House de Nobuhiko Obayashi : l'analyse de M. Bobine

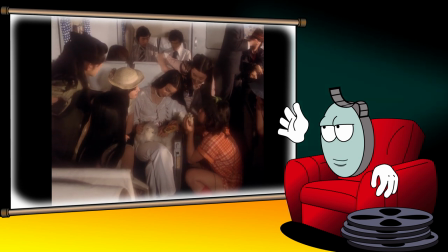239s
Le chat blanc tout kawaii, qui a visiblement une dent contre les héroïnes, est lié au Bakeneko,
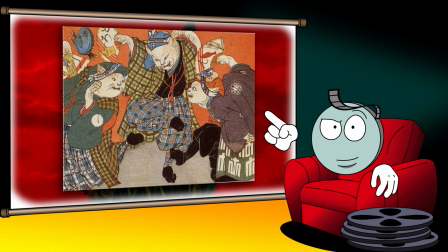244s
un esprit ayant pour fâcheuse habitude de sévir dans les maisons et de lancer des boules de feu, allant même jusqu'à dévorer ses maîtres pour prendre leur place, voire les ramener à la vie.
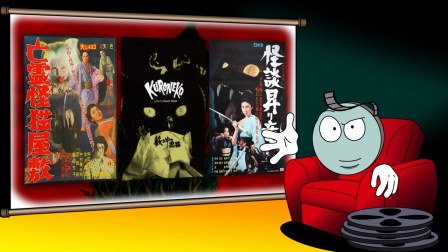252s
Une créature ayant inspiré de nombreux classiques du film de fantômes japonais. Cet esprit est omniprésent dans House, au point d'être l'emblème du film. D'ailleurs, le cinéaste s'amuse beaucoup avec son gros matou.
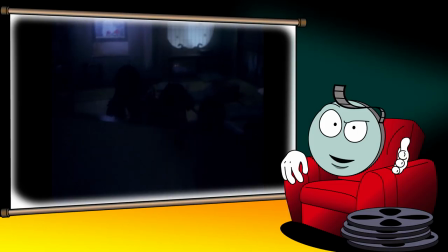267s
Le surnaturel japonais se manifeste aussi via la présence du Tsukumogami, un esprit prenant la forme de différents objets.
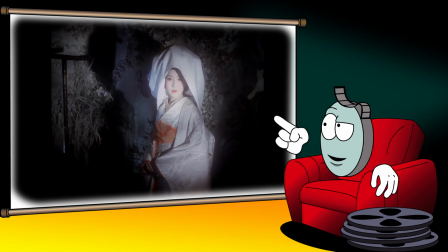274s
Sans oublier ce fantôme à la gestuelle codifiée dont le visage figé évoque le théâtre du No.
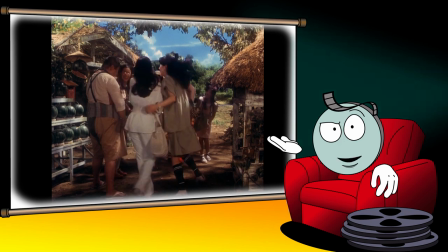279s
Une dimension théâtrale que l'on retrouve également dans les décors conçus par Kazuo Satsuya, déjà à l'œuvre sur Lady Snowblood.
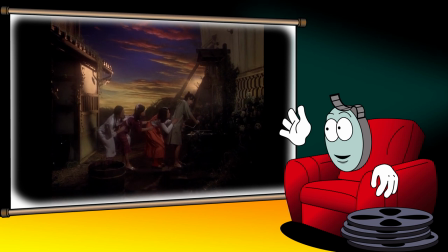285s
Les arrière-plans peints à la main apportent une touche irréelle au film, notamment lors du crépuscule et du lever de soleil. En cela, la démarche du réalisateur rejoint toute une tradition du cinéma fantastique japonais.
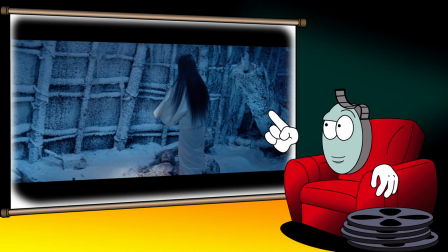297s
En premier lieu, Kwaidan de Masaki Kobayashi, véritable pilier du genre sorti en 1964,
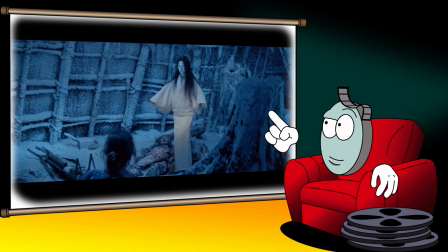303s
dont la force reposait sur ses fantômes à la démarche théâtrale et ses décors donnant l'impression d'estampes vivantes.
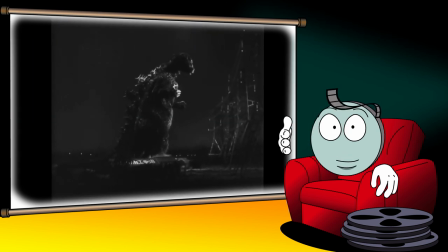309s
Mais c'est également du côté d'Ichiro Honda, le papa de Godzilla, qu'il faut chercher l'autre influence majeure.
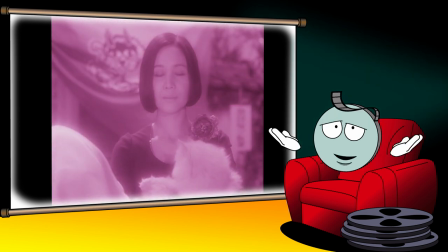314s
Bien que House soit exempte de kaiju,
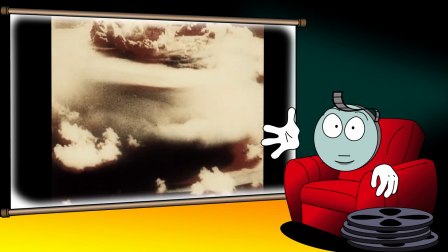316s
le film suppose que le réveil des forces surnaturelles soit en partie lié à des événements tragiques ayant profondément marqué le Japon quelques années auparavant.
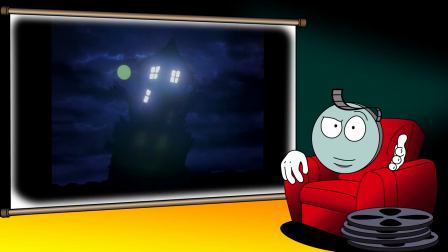324s
Comme Honda, Obayashi part du principe que la nature et les esprits qui la hantent se vengent du monde moderne au point que la maison se transforme en arbre vivant. Une donnée qui fait de House une œuvre extrêmement personnelle pour son réalisateur.
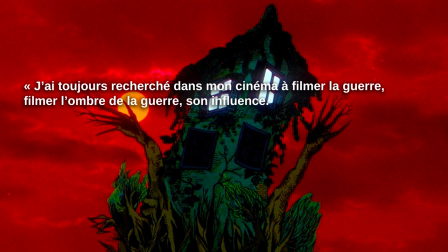337s
J'ai toujours recherché dans mon cinéma à filmer la guerre, filmer l'ombre de la guerre, son influence.
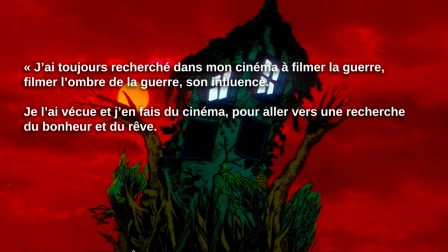342s
Je l'ai vécu et j'en ai fait du cinéma pour aller vers une recherche du bonheur et du rêve. J'ai fait House parce que plus personne ne voulait penser à la guerre.
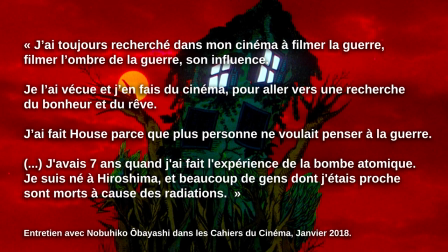349s
J'avais 7 ans quand j'ai fait l'expérience de la bombe atomique. Je suis né à Hiroshima et beaucoup de gens dont je suis proche sont morts à cause des radiations.
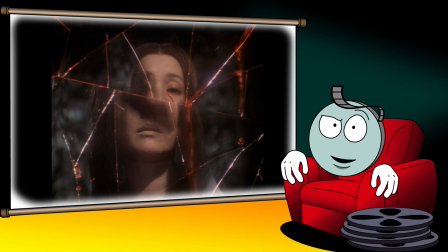357s
Obayashi profite également de son film pour associer le fantastique de son pays à la tradition gothique européenne.
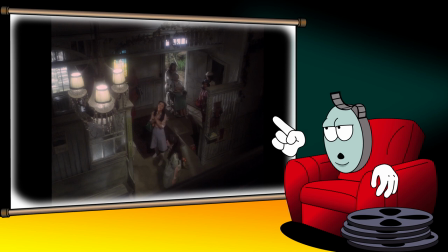362s
Le manoir rempli de toiles d'araignée,
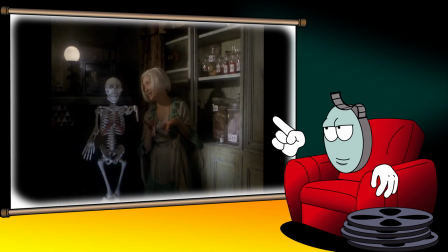364s
un vampire et même un squelette qui tape un pas de danse avec la propriétaire des lieux donnent l'impression d'être embarqué dans un train fantôme dont le conducteur est le réalisateur.
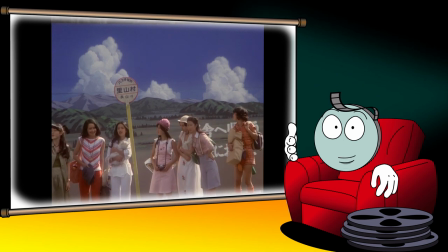372s
Cette rencontre entre deux écoles du fantastique trouve comme point de convergence les héroïnes du film.
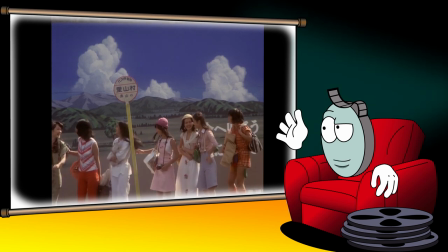377s
La caractérisation de chacune d'entre elles se résume à leur prénom. Melody, Kung Fu, Prof.
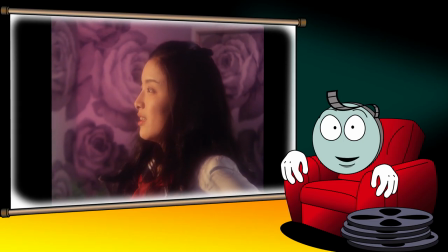388s
Eh ben oui, comme dans Blanche-Neige et les Sept Nains. Mais en plus du groupe de sept filles, le réalisateur pousse l'analogie avec Walt Disney en faisant du personnage central d'Oshare,
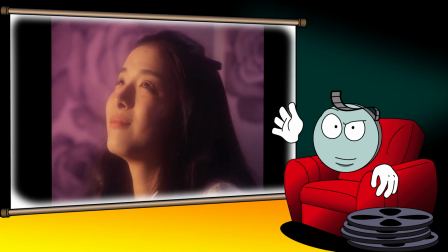396s
dont le nom signifie élégante en japonais, une fille en conflit avec sa future belle-mère.
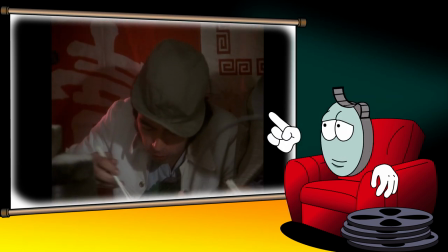400s
Quant à Togo, le gars parti à la rescousse du groupe, Obayashi se moque gentiment de la vision de prince charmant qu'en a Fanta.
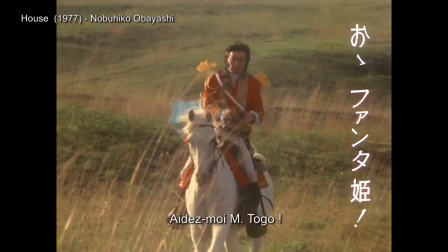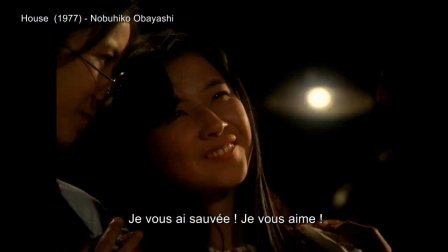Obayashi en profite pour rajouter un humour proche du cartoon, pour ne pas dire hystérique.
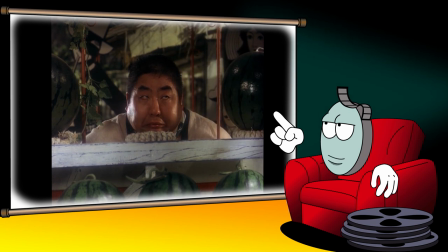423s
Si certaines situations à base de pastèques et de bananes sont complètement absurdes, la présence d'un ours traité comme un être humain se rapproche d'un humour typiquement manga.
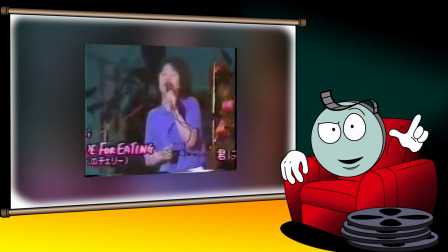432s
Sans parler de la bande originale, où la comptine côtoie des chansons de pop-rock faussement légères, dont le très ironique « Cherries were made for eating ».
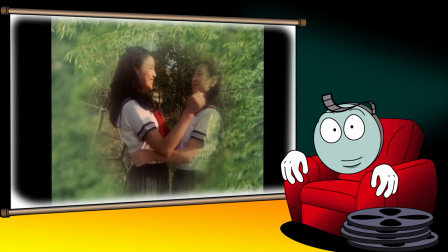440s
La démarche de House est d'épouser le point de vue de ses jeunes protagonistes, de nous faire plonger dans la rêverie pop et sucrée d'une adolescente japonaise de l'époque.
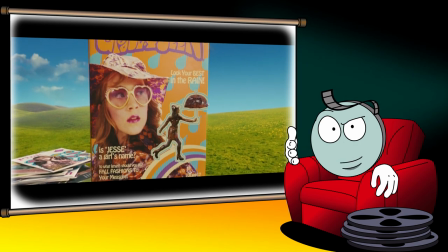448s
En cela, le travail du réalisateur n'est pas sans annoncer celui entrepris plusieurs décennies plus tard par Peter Jackson dans Lovely Bones,
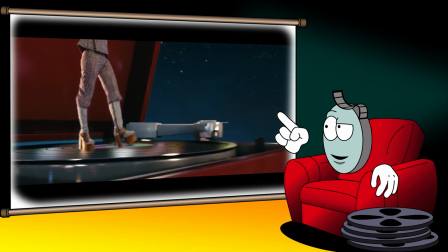454s
qui imaginait l'entre-deux dans lequel évoluait Suzy Salmon comme une extension de son imaginaire d'adolescente. Cette démarche est au service de la folie qui gangrène House. Une folie qui déjoue sans cesse les attentes des spectateurs.
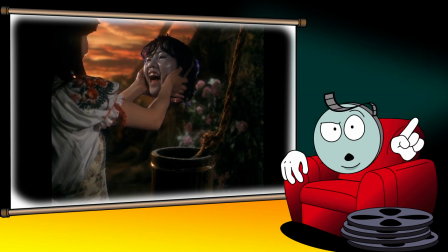467s
Le scénario semble respecter les codes du genre tout en les dynamitant de l'intérieur.
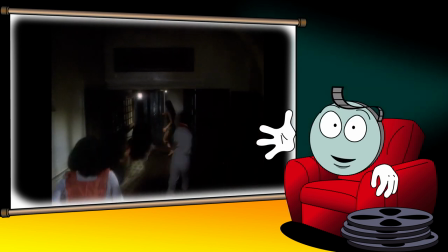471s
A l'exception de Fanta, le reste du groupe semble construit en opposition au cliché de la demoiselle en détresse,
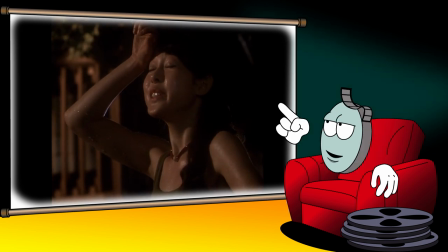477s
comme Kung Fu, qui n'a pas peur d'affronter des rondins de bois maléfiques et toute autre menace qui plane sur ses amis.
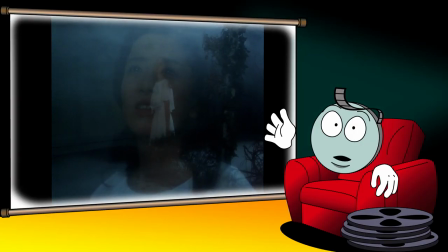488s
C'est aussi le cas pour Oshare, dont la soumission aux esprits est liée à la haine qu'elle éprouve vis-à-vis de sa belle-mère.
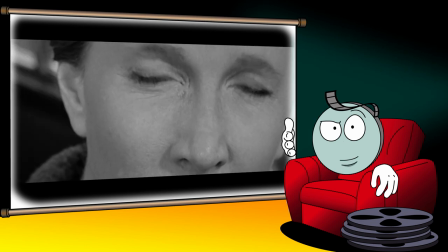494s
En cela, Obayashi n'est pas si éloigné du Robert Wise de la Maison du Diable, qui faisait des fantômes de Hill House une extension des névroses de son héroïne.
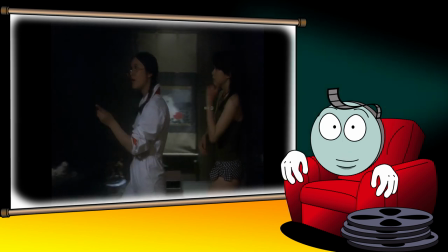502s
Ces petites touches, disséminées un peu partout, permettent au réalisateur japonais de livrer une vision rafraîchissante d'un récit déjà vu des centaines de fois. Une vision personnelle qui se traduit également à la réalisation.
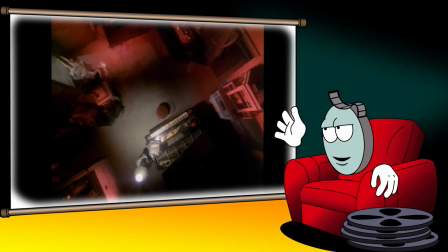513s
Les images complètement folles que vous avez dû voir défiler depuis le début de cet épisode doivent beaucoup au passif du cinéaste.
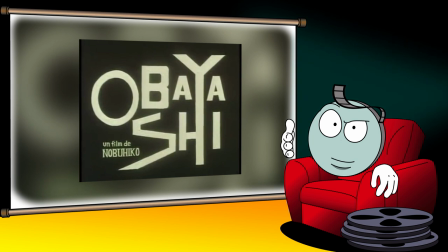519s
Dans les années 60, Obayashi ne cesse d'utiliser le cinéma expérimental et la publicité pour développer un style qui lui est propre.
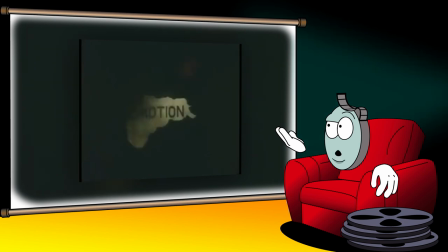526s
Son moyen-métrage, Émotion, tourné en 1966, peut être vu comme un brouillon de House.
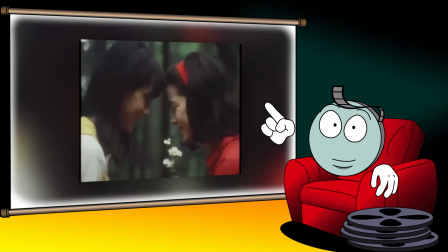531s
L'amitié de deux adolescentes, une vision faussée du prince charmant, l'attirance pour le surnaturel, l'ambiance bucolique et mélancolique, tout était déjà présent.
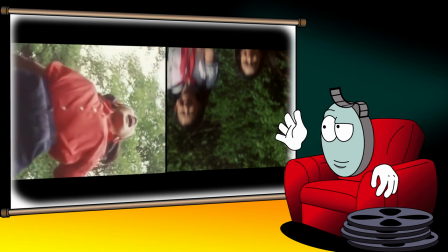539s
Le réalisateur reproduira certaines scènes à l'identique 11 ans plus tard. On retrouve également le goût du cinéaste pour les mélanges de formats et de techniques.
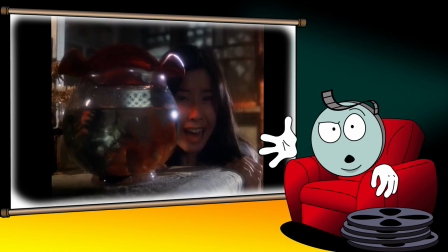547s
Arrêt sur image, jump cut à foison, superposition de deux scènes pour un rendu épileptique, filtres de différentes couleurs,
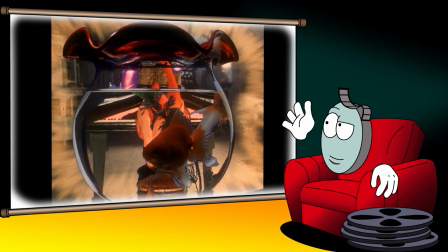553s
sans oublier ses objectifs déformants, ses mouvements de caméra frénétiques et ses matte paintings que le cinéaste utilise comme trompe-l'œil. Obayashi profite des moyens confortables délivrés par la Toho pour livrer une version plus aboutie de son moyen-métrage.
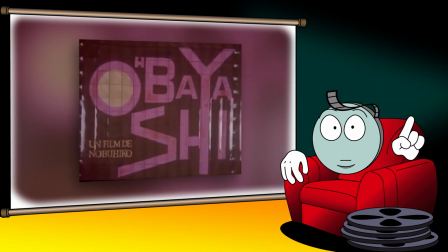566s
Cependant, Émotion n'est pas le seul essai que convoque le réalisateur. Il y a aussi Confession, son premier long-métrage tourné en 1968,
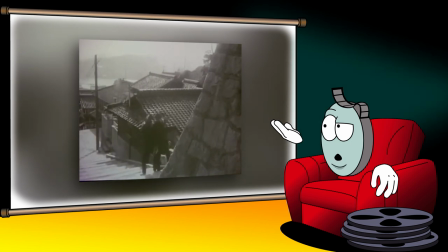573s
dont il reprend les nombreuses scènes de danse sur des escaliers, ainsi que cette figure fantomatique marchant au ralenti.
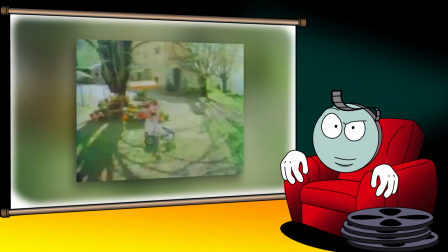579s
Quant au médium publicitaire, il est important de noter qu'avant la mise en chantier de House,
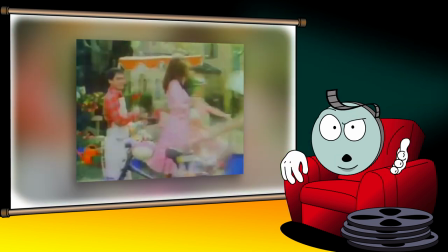583s
Obayashi a tourné plus de 2000 spots commerciaux qui lui vaudront d'utiliser fréquemment les décors de la Toho, mais aussi de diriger des interprètes tels que Sophia Loren,
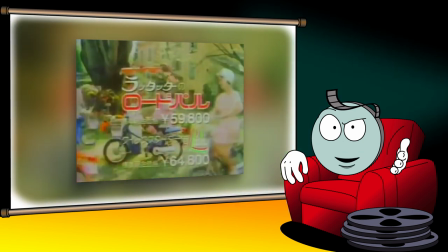591s
Catherine Deneuve ou encore Kirk Douglas.
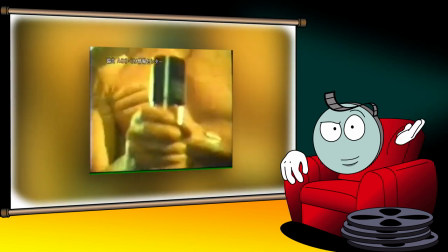594s
Le cinéaste a profité des différents contrats obtenus dans la pub pour expérimenter au maximum les mouvements de caméra, mais aussi l'humour.
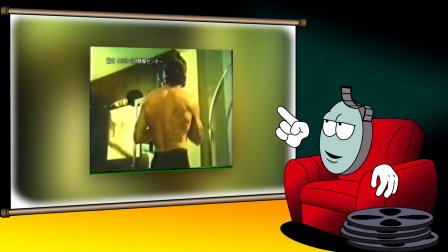601s
Notamment dans cette publicité pour Man Dom, où le réalisateur s'amuse à détourner l'image virile de Charles Bronson avec la complicité de ce dernier.
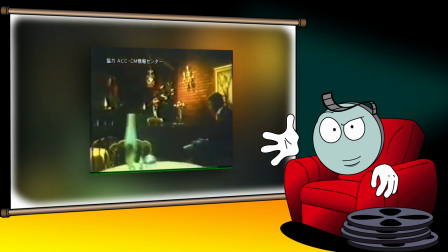608s
De ce spot, Obayashi reprend à l'identique le panoramique autour du piano, ainsi que le travelling compensé.
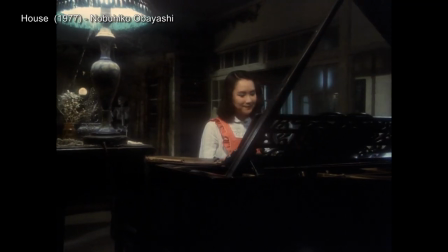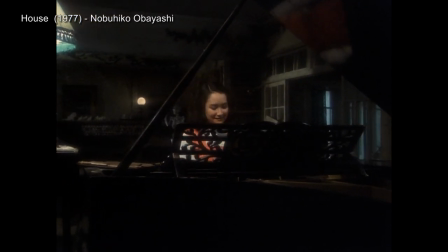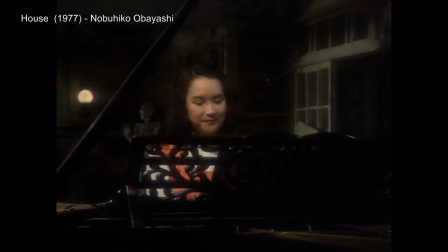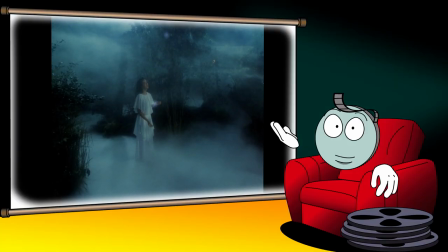629s
Cette utilisation pour le moins hétérogène de diverses techniques participe fortement à faire ressembler House à un rêve éveillé.
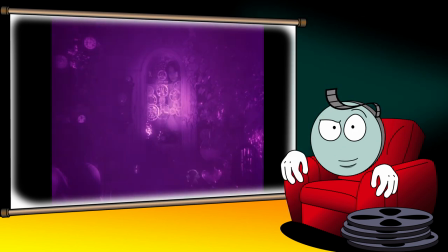635s
Le langage cinématographique utilisé par Obayashi s'avère être un mélange aussi curieux que détonnant entre cinéma muet,
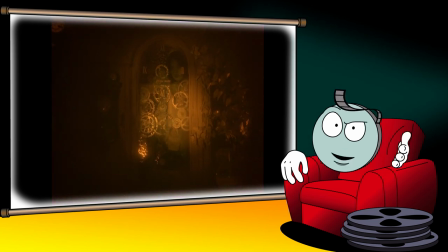642s
mélodrame hollywoodien, gothique italien et animation japonaise.
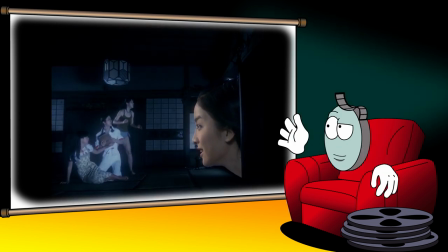645s
Au cinéma muet, Obayashi emprunte certains trucages optiques qui évoquent la poésie des pionniers en effets spéciaux.
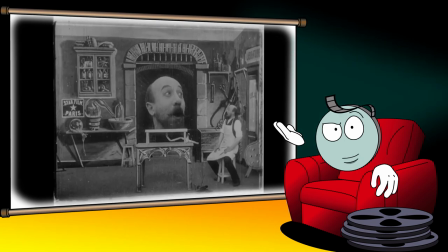651s
De même, on trouve dans House de nombreux procédés qui furent l'apanage de maîtres du muet comme Murnau ou Teinosuke Kinugasa.
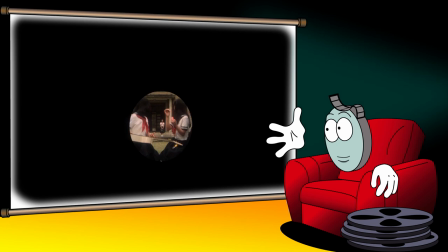658s
Les ouvertures et fermetures à l'iris, les surimpressions, etc., etc.
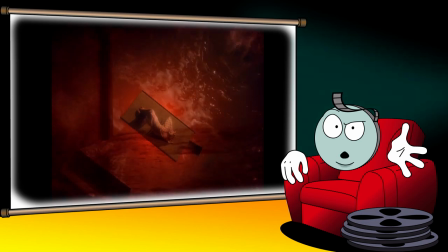662s
Mais aussi des gags dont l'esprit n'est pas si éloigné de Charlie Chaplin ou Buster Keaton, enfin s'ils avaient sniffé 2 tonnes de coke.
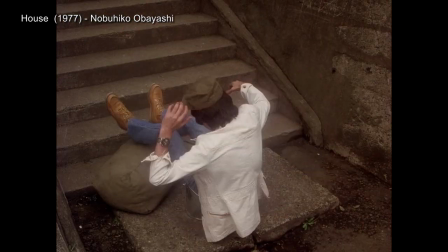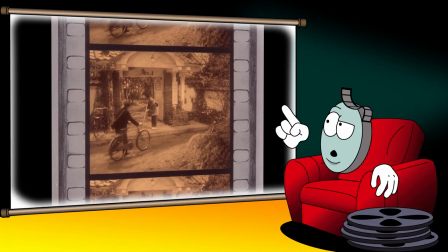676s
Le flashback à propos d'Hiroshima que nous avons évoqué plus tôt est un parfait exemple d'hommage au cinéma des origines.
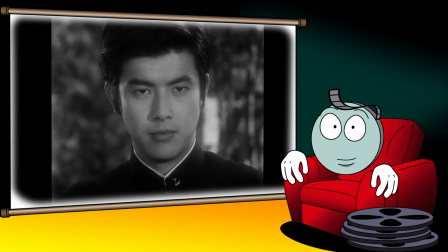682s
Au langage du muet s'ajoute l'utilisation de procédés issus du cinéma d'animation.
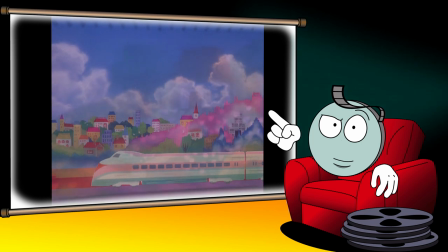687s
Difficile de ne pas mentionner ces séquences en forme de collage surréaliste où le cinéma en prise de vue réelle fusionne avec un film d'animation sous LSD façon Yellow Submarine.
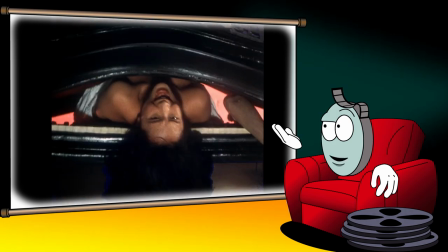695s
On retrouve également des effets spéciaux flashy grattés sur pellicule et l'utilisation de la stop motion.
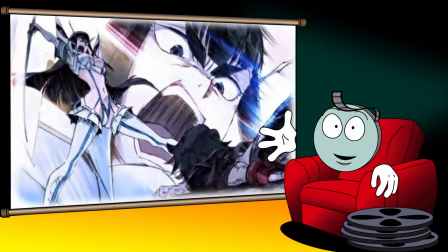701s
Outre l'utilisation de ces techniques, le cinéaste pioche aussi dans l'animation japonaise des années 70, notamment du côté de Osamu Desaki et de ses harmonicelles.
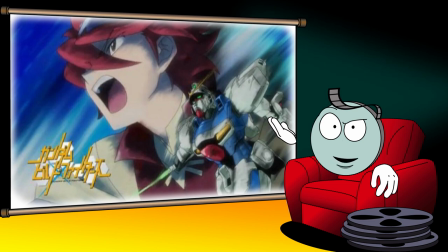709s
Des arrêts sur image, parfois zoomés, auxquels on ajoute des lignes de force qui mettent en valeur le sujet principal du cadre.
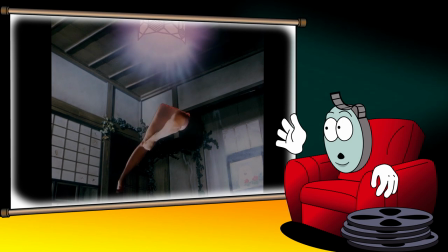714s
Il y a aussi ces moments où il joue avec ses avant-plans et ses arrière-plans, comme s'il s'agissait de différents celluloïdes.
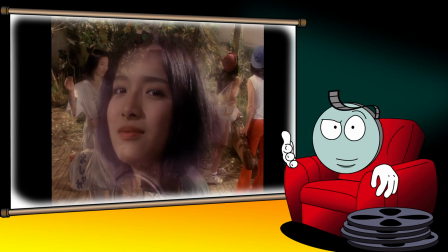720s
L'utilisation de tels procédés fait, par instant, penser aux séries adaptées de manga destinées aux jeunes filles.
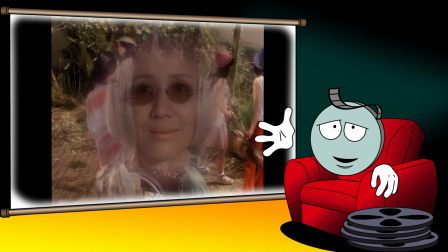726s
Tout comme House, ce genre nommé shoujo ne recule devant aucun excès afin de visualiser les sentiments. Et tout comme House, le shoujo puise une partie de son inspiration dans le mélodrame hollywoodien.